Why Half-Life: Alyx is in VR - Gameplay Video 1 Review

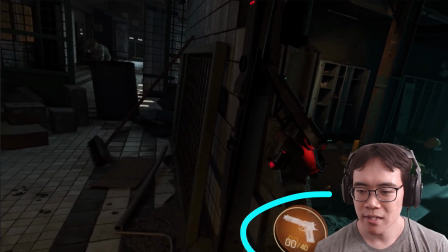12:27 And here, really quickly, blink and you'll miss it, you can see there's a gun selection UI here. So they really quickly switch from hand to gun, which for people who go frame by frame, they'll notice, that's a weapon select UI.
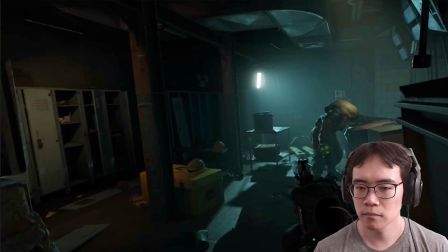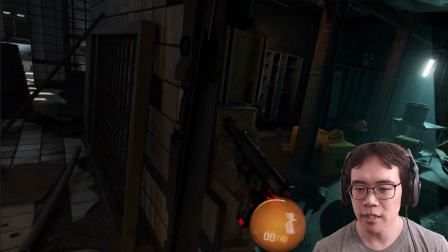12:51 Okay, so I want to talk about a couple things here. First of all is the idea of pacing out new information.
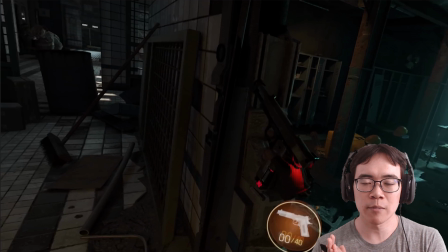12:59 So a really good thing that these gameplay clips do is just constantly show new things, which is something that you want to do in trailers, but if you can, do it in gameplay clips too, because if it starts getting repetitive, then people get a little bit bored because they're just expecting new things all the time.
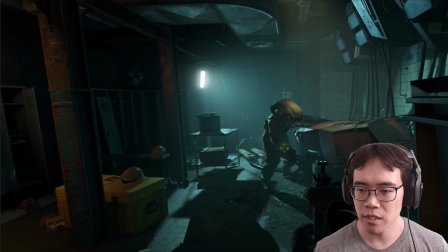13:16 So one example here is they shoot this thing on the wrist of this zombie,
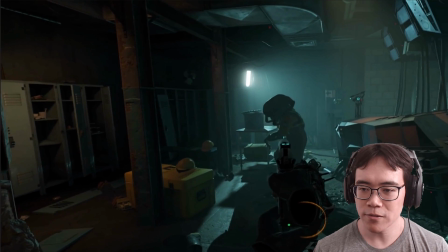13:24 and then it sort of blows up. So that's a new thing.
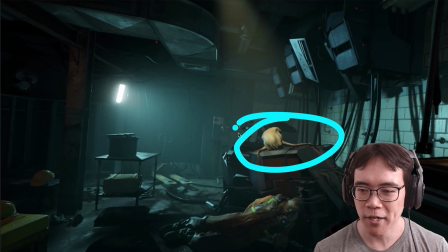13:28 And another little capture note here: this head crab is very conveniently placed on, or very conveniently landed on this machine. This is pure speculation because I didn't work on these, but I feel like they probably did a little custom scripting or whatever you call it,
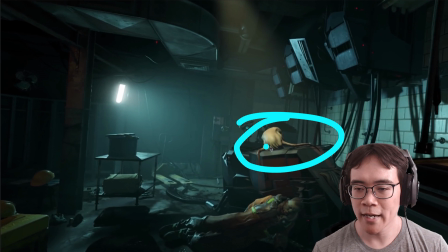13:47 so then that the head crab would just land here.
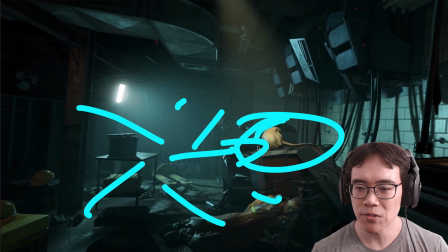13:51 Zombie blows up here, and then the head crab immediately goes here and then lands here, because then you can see all this wonderful
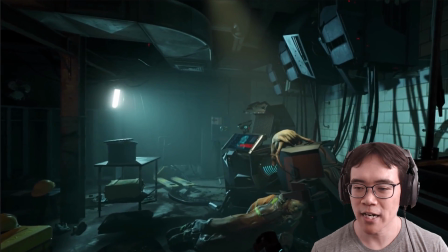14:00 interaction of the machine moving and then the head crab moving and reacting with natural physics to the machine.
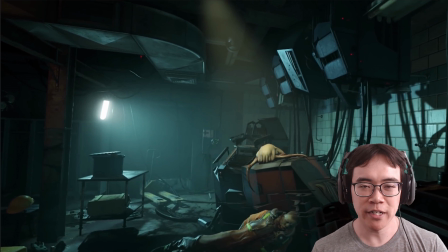14:07 And if they had to just rely on a random number generator to have that head crab land on that machine that way every single time, then they'd probably still be capturing right now. Again, speculation, but if it were me, I would say,
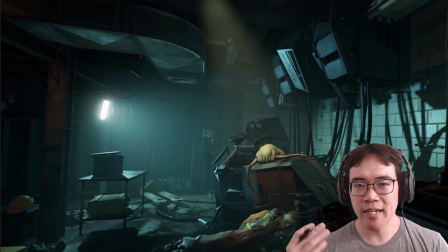14:25 if we decided we really wanted to have this head crab land on this machine and show all this, then maybe let's cheat a little bit so then it happens every single time we capture this. And also, this might have happened just organically from while they're capturing.
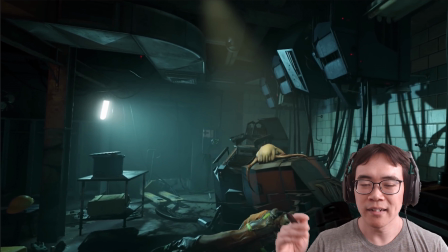14:39 Maybe one time they did a take, it landed there, and then they saw that the machine moved it around. Oh my God, amazing. We have to have this in the gameplay clip. Let's just put a little thing because you know, I messed up the rest of the take or something like that.
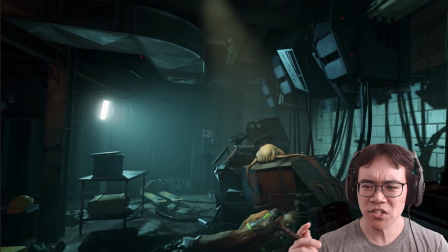14:56 So it doesn't hurt to just do like a little bit of either fixing up or some custom work to just make your gameplay clips just show a little bit more of the idealized scenario,
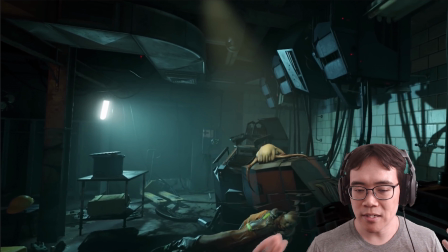15:10 or just show a little bit of some ideas that you want to get across that if it's left up to randomness, you're just never going to get in a single unbroken take.
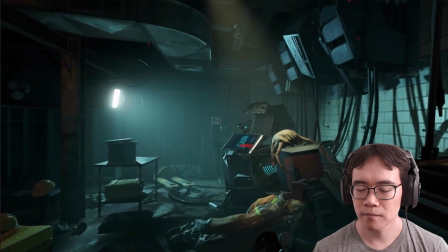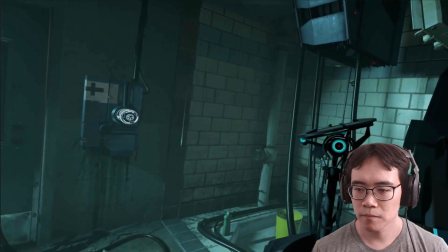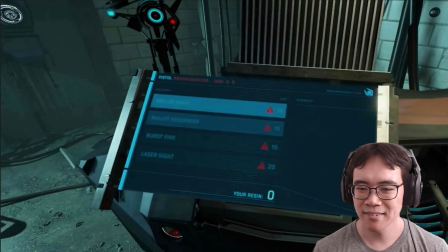15:30 And then you see some more interaction there. Gross. And so here is the weapon upgrade machine,
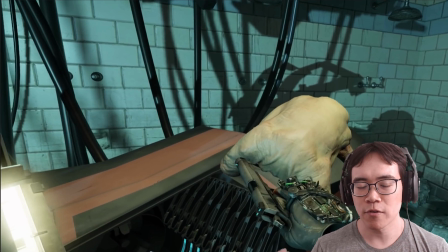15:39 and they do a good job of just showing the right information so then that you understand exactly what this thing is.
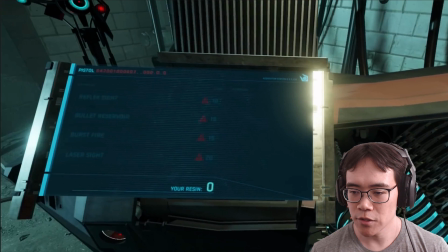15:46 So they insert the gun here, and then you know, they're here.
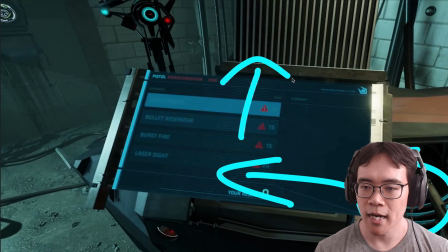15:51 Immediately they look to the left, and then they're going to look up to illustrate what's going on here.
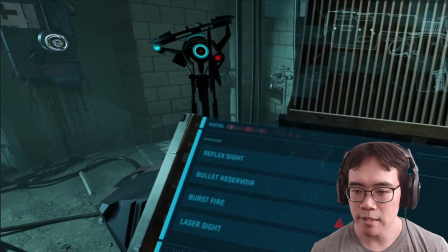15:56 So we see there's this list of things here.
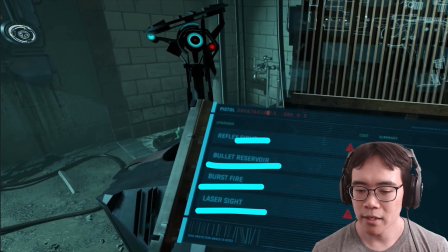15:59 We got reflex sight, bullet reservoir, burst fire, laser sight, and then they look up, and then we see this gun diagram here,
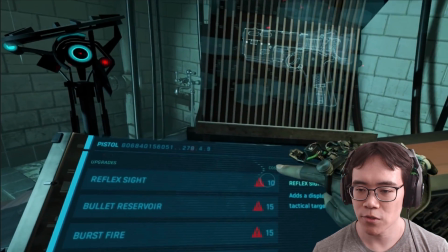16:08 and then they look back down and they sort of mouse over or put their finger over something,
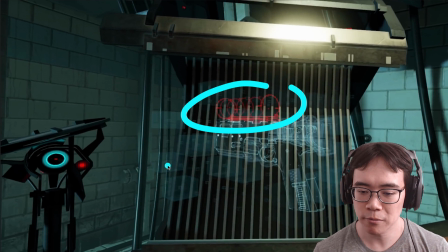16:14 and then you can see now this reflex sight is showing up. Then they look back down again, they're like, oh crap, no resin,
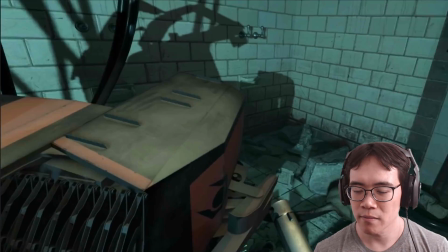16:23 and they look back longingly and grab the gun, and hopefully they'll get some resin to upgrade the gun later.
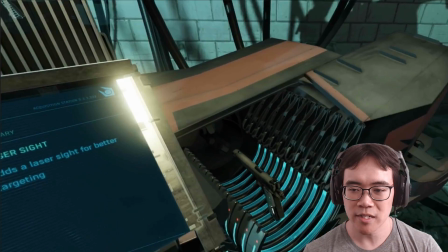16:37 Okay, so this is a cute little moment where they take this hard hat and they put it on,
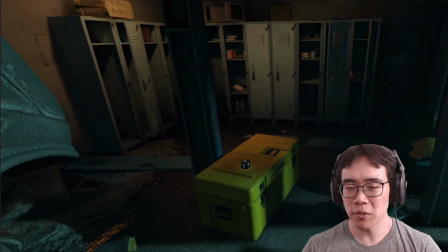16:42 which it's cute, and I think it would have been totally fine on its own, but they add just a little bit more in here. They're really layering on a lot of information.
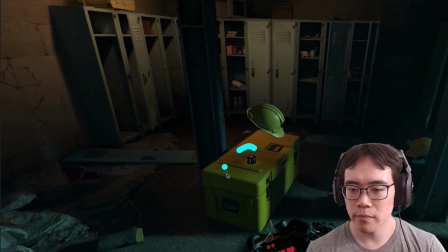16:52 So they lift up the hat and you see, whoop, there's this little bit of resin underneath it, which they're showing that, hey,
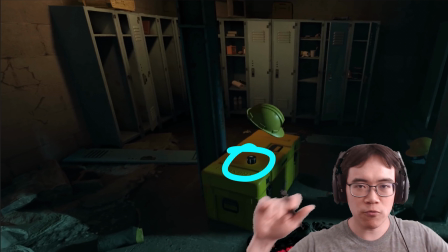16:59 if you sort of root around things and look underneath things,
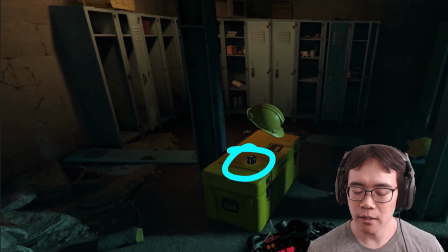17:03 then you're going to be rewarded possibly by finding little goodies, and you can upgrade your gun when you do that.
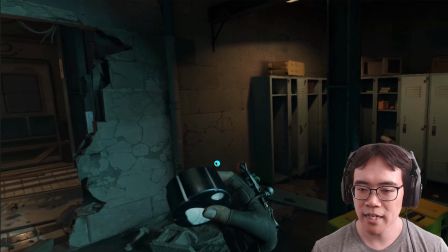17:14 And see again, just holding that there clearly in front of the camera so then that you can see what it is. I mean, even if you don't actually know what it is, you can just see that it's something different.
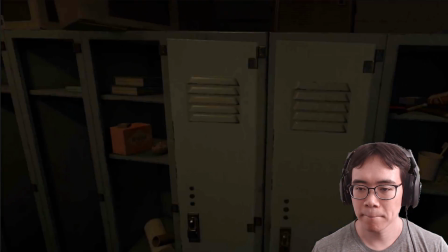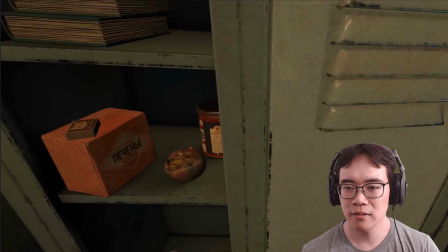17:31 Little physics interaction thing there. Ew.
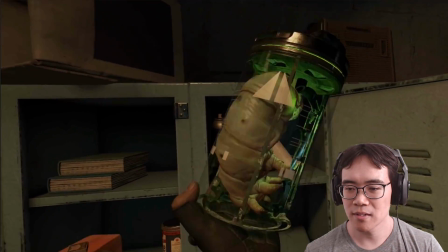17:40 And so here they're just really just showing this disgusting grub, but beautiful prop,
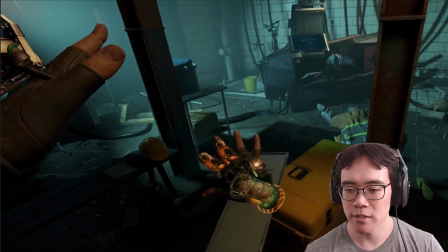17:48 and then showing these sort of wrist inventory
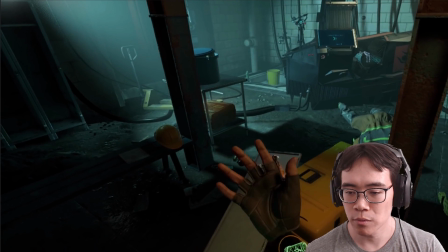17:53 things here, which hasn't been shown until this gameplay clip.
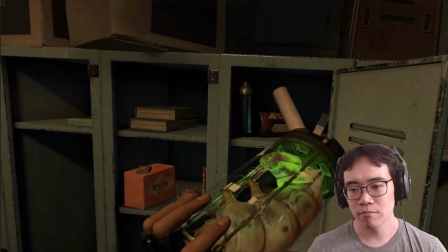17:58 Again, Ew. you know, new ideas.
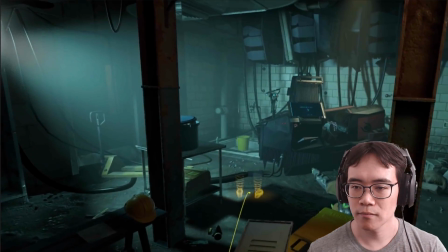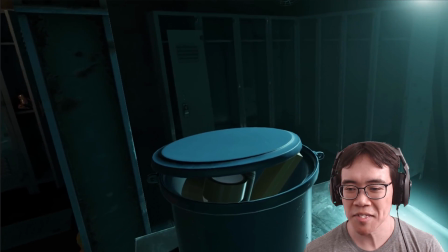18:10 Okay, let's talk about this barrel here. You know, this is not an accidental barrel they have here.
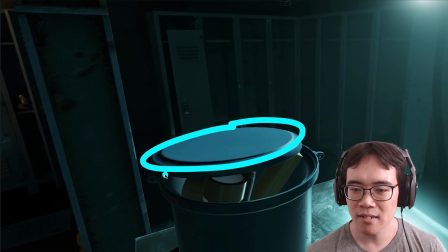18:17 You can see this lid is just enough on this barrel so then that,
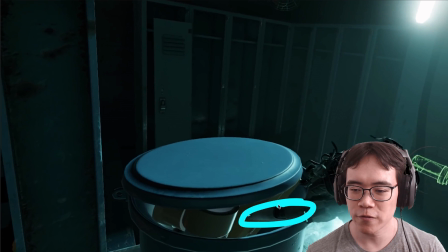18:26 you know, the gun here would fit in, but not much else. So they're really playing up the level of interaction that you can have and just do things that you would do in real life.
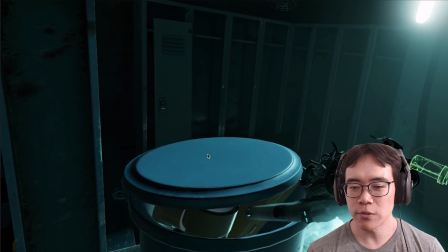18:41 Again, if this was a non-VR game, you would see this barrel here in,
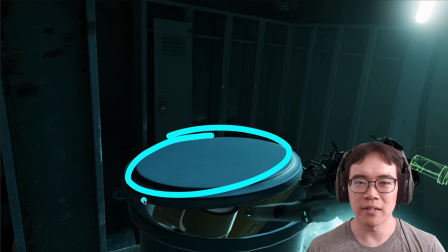18:46 you know, all the levels, that exact same barrel and the exact same animation of doing this. But in VR, you know, you can do this any which way. You could probably just pick up the lid if you wanted to, but they decided to use the gun to open it. And also another thing to note is, you know, they could have probably used their hands or their fingers,
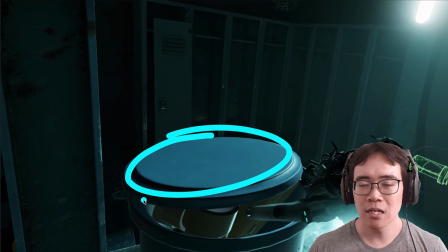19:05 but not everyone is going to have Valve Index controllers, but everyone is going to be able to just sort of move things around with their gun, whether it's an Oculus controller or a Vive wand or something like that. They're just really, again, playing up the interaction. This is a unique VR sort of thing you can do.
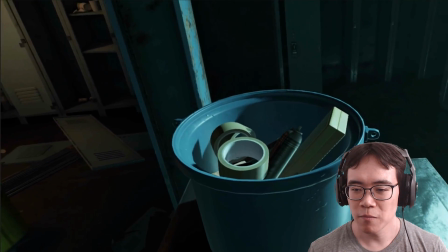19:21 And then also showing, again, you can be rewarded by looking through all these things, and you found resin.
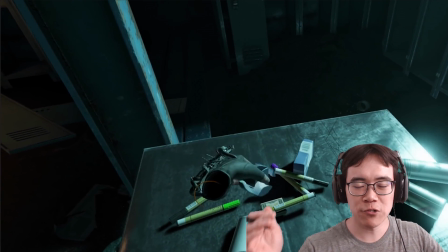19:33 they could have picked up the things individually, but they decided to swat everything aside. I think probably because people reacted really strongly to,
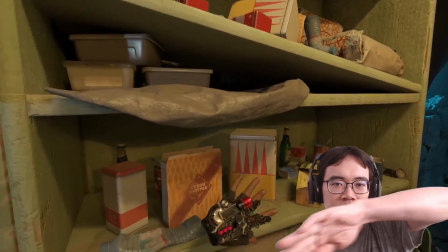19:42 there's that one shotgun scene in the announce trailer where they're like this and then getting the bullets behind.
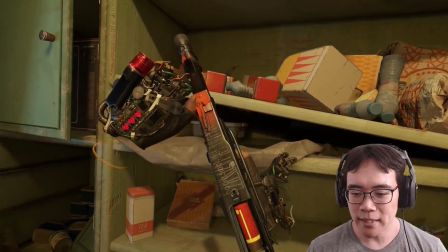19:47 So, might as well give the audience more of what they liked in the first look at the game.
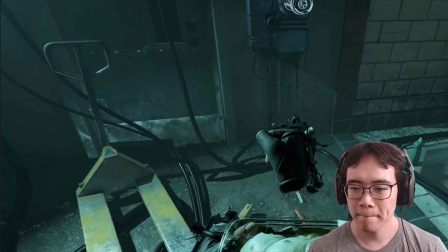19:55 A little goof here.
Oh, a health station. Russell, the Combine use these.
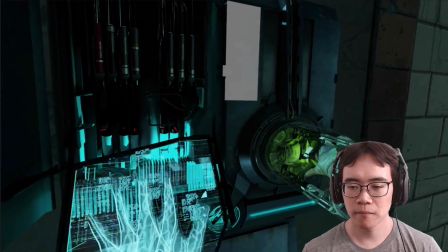20:02 Are they safe for people? Yeah, I use them all the time. Are you sure?
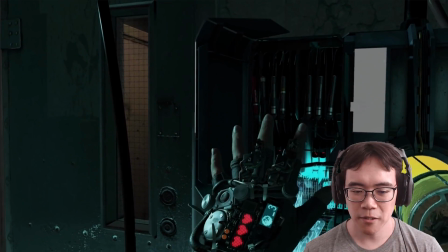20:07 Yeah, they're great.
And so this moment here, first of all, this feels very Skyrim.
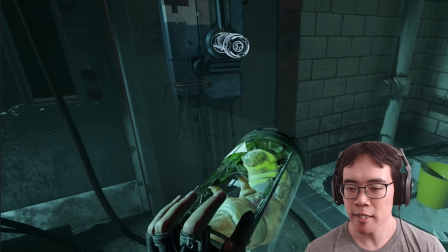20:17 So they're actually walking in room scale in this part. They decided not to teleport, so they're probably capturing in a decently large space.
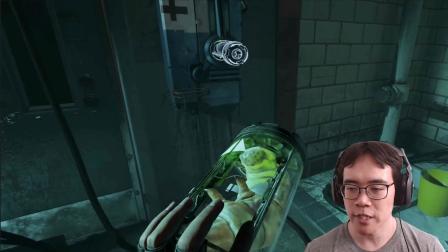20:24 And you can see how you can remove items from your wrist, inventory, insert this capsule here.
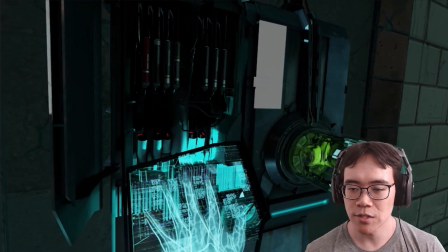20:31 And then again, the capture artist is just really playing up this moment.